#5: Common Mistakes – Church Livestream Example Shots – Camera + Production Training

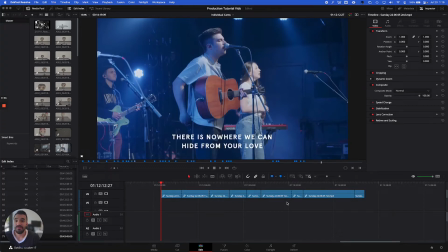Okay, in this video we are going to look at some poorer examples of shots and study what went wrong about them and how we could improve them in the future. So it's always good to study and accept our mistakes and study them so we know how can we grow.
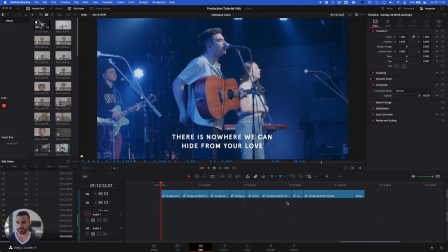Yeah, it's kind of the first step to improvement is recognizing when something's wrong. So let's take a look here at this first shot. See if you can guess what's wrong with these shots when we first watch them, and then I'll come back and point out what it was.
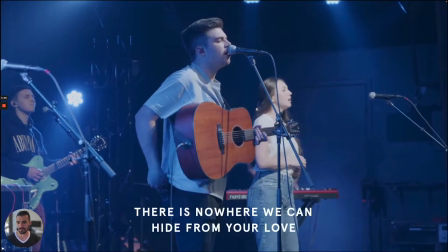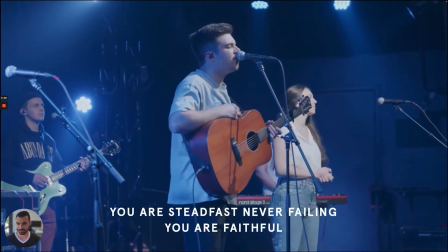You were steadfast, never failing. You were faithful.
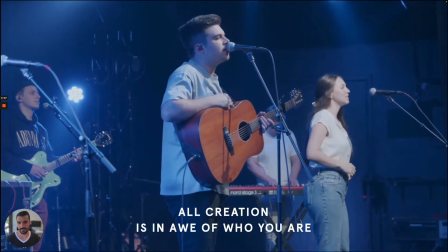All creation is enough.
All right, so this shot was poor framing.
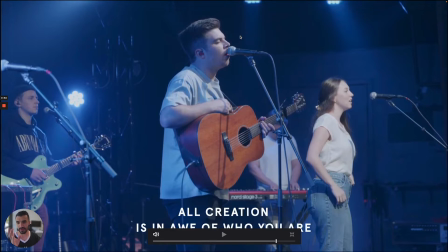Whenever our subject on camera is looking one direction, that should be that direction should be what takes up most of the shot.
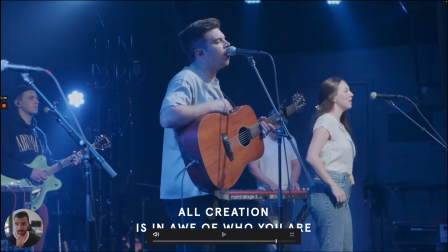And so in this example, Isaac's looking to the right, so there should be 2/3 of the shot should be that open space where he's looking, or else our mind is kind of left wondering, what's he looking at?
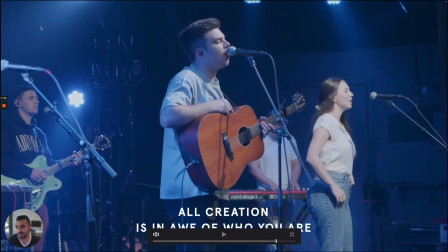So Isaac should actually be placed over here on this side of the shot, with 2/3 of the room being where he's looking. Okay, next shot.
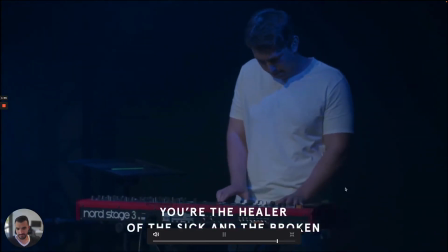You're the healer of the sick and the broken.
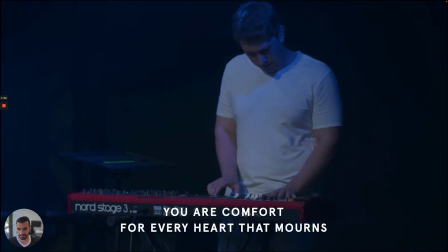You are comfort for every heart that mourns.
Okay, so what was bad here, at least at the beginning of the shot, is that the lyrics were covering up his hands and the keyboard, which is also where your eye wants to look.
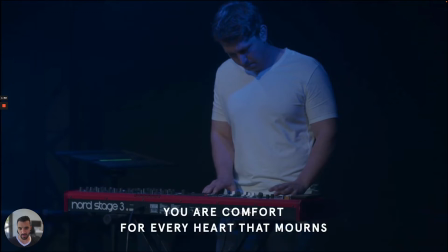It's easy to forget as an operator where the lyrics are covering up. And so you always want to leave extra room when anything that is the focal point comes near the bottom of your shot. That's most common on keyboard.
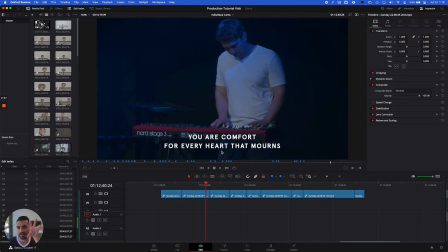So next time, this shot would need to be a bit lower or more zoomed out so that the lyrics didn't overlap with what your eyes want to look at. Next shot here.
And our Savior forever, for eternity, we will sing.
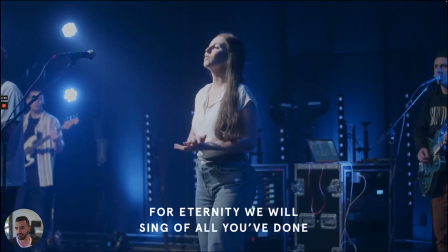Yeah, so again, this is just really poor framing. She's right in the middle. Again, she should be off to the right thirds, and she's looking to the left from this angle. So she's sort of in the middle, and you're kind of like only ever giving me half of the bodies of these other people that are kind of on the edges of the camera.
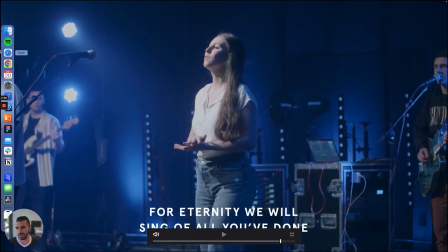It would be much better to pick one and have them in the background of the shot.
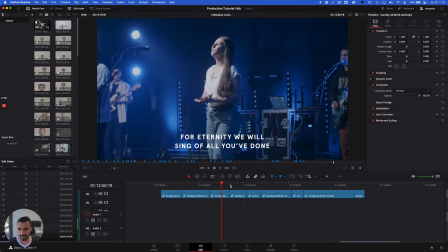All right, next shot.
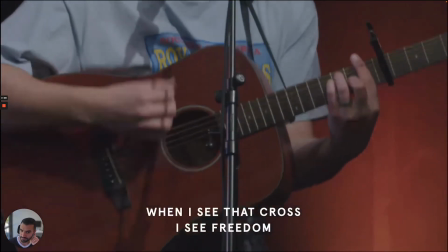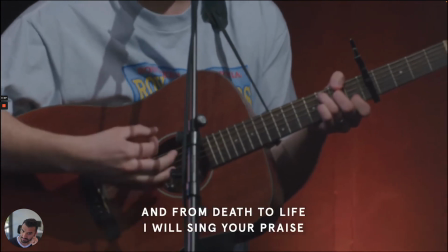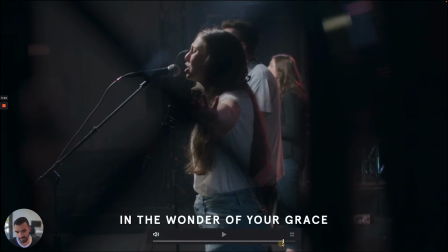All right, so the main thing about that shot is there's two main things.
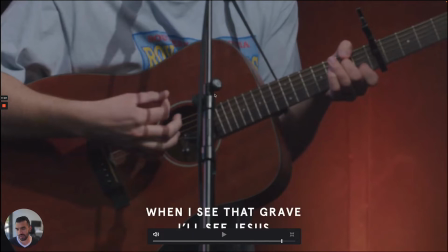One is the mic stand is directly blocking where your eye wants to look here on the guitar. Number two is that this is the lead singer. And so, or it's not, might not be the lead singer, but it's somebody who's a leader on that morning or is singing right now.
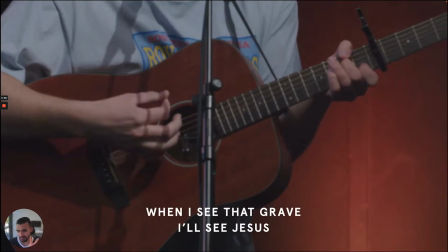And so if this shot doesn't move from bottom to top, it's just awkward because I know I hear his voice singing, but he's not like an electric guitar player that's soloing or something, and so it should have movement.
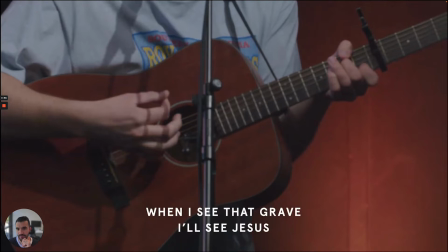It should end up on his microphone at the top. That is just something to keep in mind when you're taking these shots of singers.
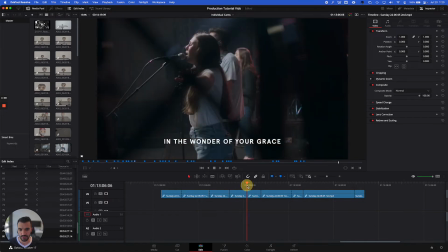Okay, next up.
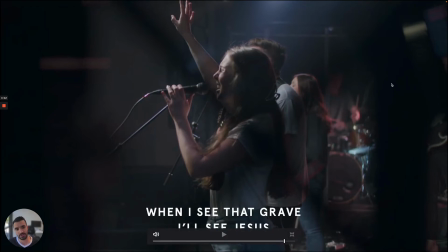So this is actually a pretty cool creative shot in general. It's kind of through the lighting truss on the side of the stage. The downside is that there's like too much of the truss that's creating like darkness on the edges of the shot.
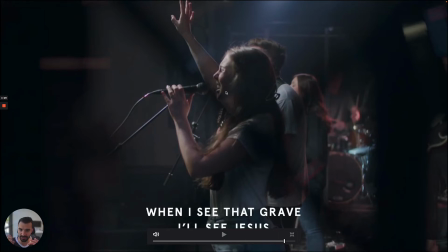So the way to fix this one would be to zoom in maybe 30 or 40%, so you just get some of this on the sides and a little bit of overlap.
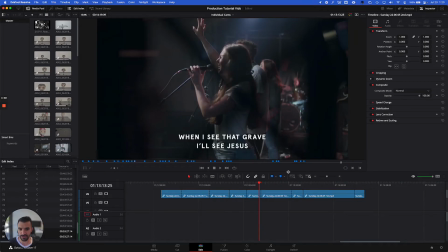That would be what to change there. Next shot.
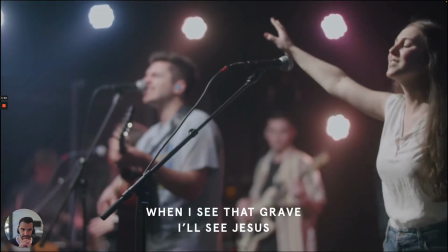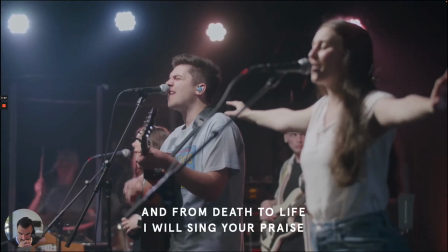All right, so the bad part of this shot was
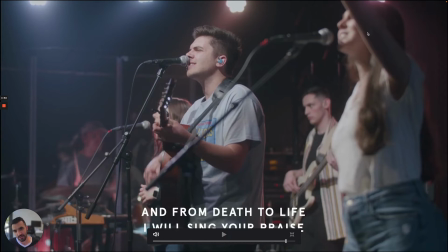that Belle is leading the song and she's also the closer subject. So your eye is naturally drawn to her in this framing. And the focus transitioned from her away to Isaac.
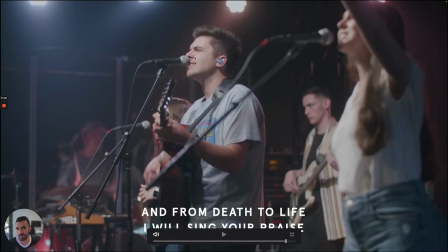And it should be the opposite. The focus should begin on Isaac and then end up on where your eye wants to look. So you're drawing your eye to where it naturally wants to look to in the shot. Next shot here.
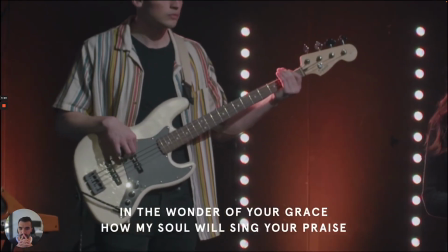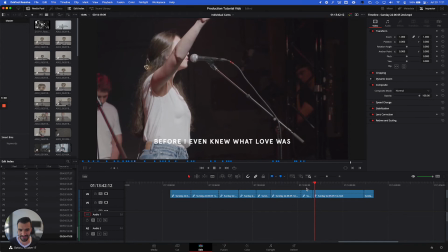All right. So that was poor about that shot. It's just like pretty uninteresting.
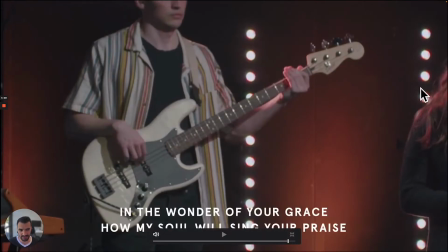You can see Annika here on the side, and you're kind of cutting off half of his face. You need to pick one or the other. Either you're going close in on the base and just keeping that the focus, or you're making sure that all of the basis is in the shot.
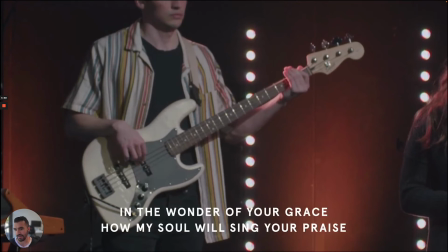So zoom in a little bit closer to get Annika out of the side. Move up so that the bassist face is totally in the shot, or do a movement that's really close in from the bass up to his head.
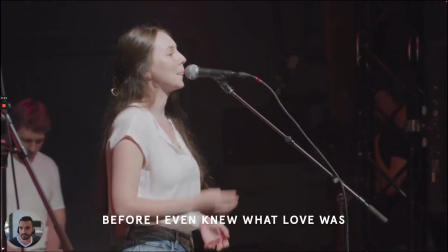That's what you could improve there. Okay, let's take a look at this one.
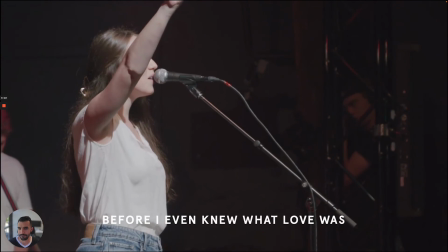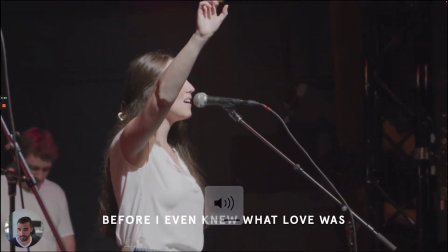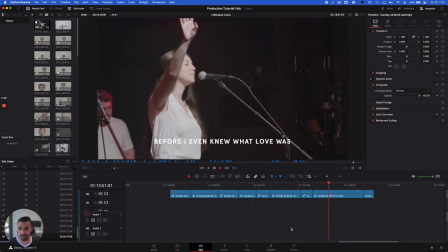Let's watch that one more time.
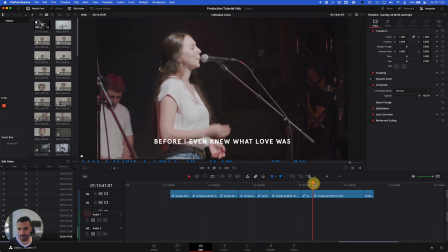So it's kind of hard to say that this was necessarily a camera operator mistake, because when he had his shot framed up, her hand wasn't in the way. But as soon as he went live, her hand started blocking her face. So yeah,
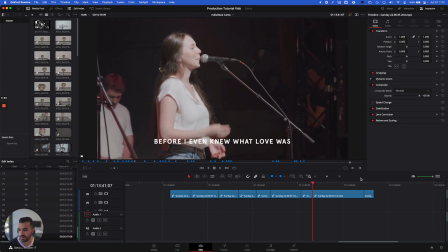ideally what should have happened is our operator really quickly cuts away to a different shot, because you can't really control that. But when you notice that's not happening and you still know your camera is live, you can change the subject of your shot to make sure that we get something good.
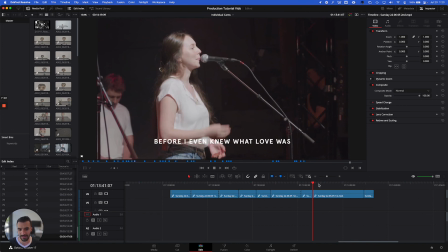So what would have been the goal here is,
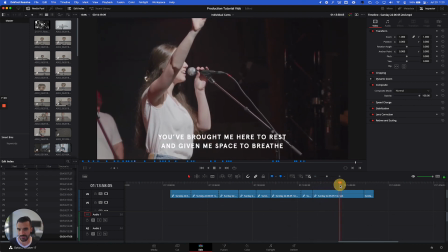rather than leaving her on screen for this long with her hand covering her face, her arm covering her face, you just move over to the left and get Isaac, who's leading the song, and just change your focus.
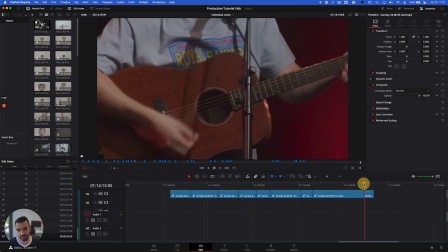So that would be the improvement there. All right, last mistake here.
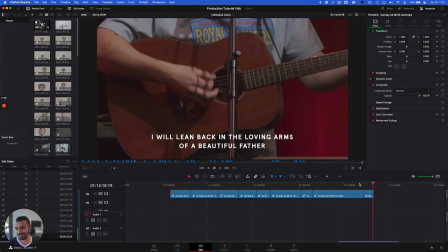All right, we already looked at that example. That must be a copy or something. All right, you guys, those are some common mistakes in framing and focus, things like that. Be sure to watch out for those in your shots.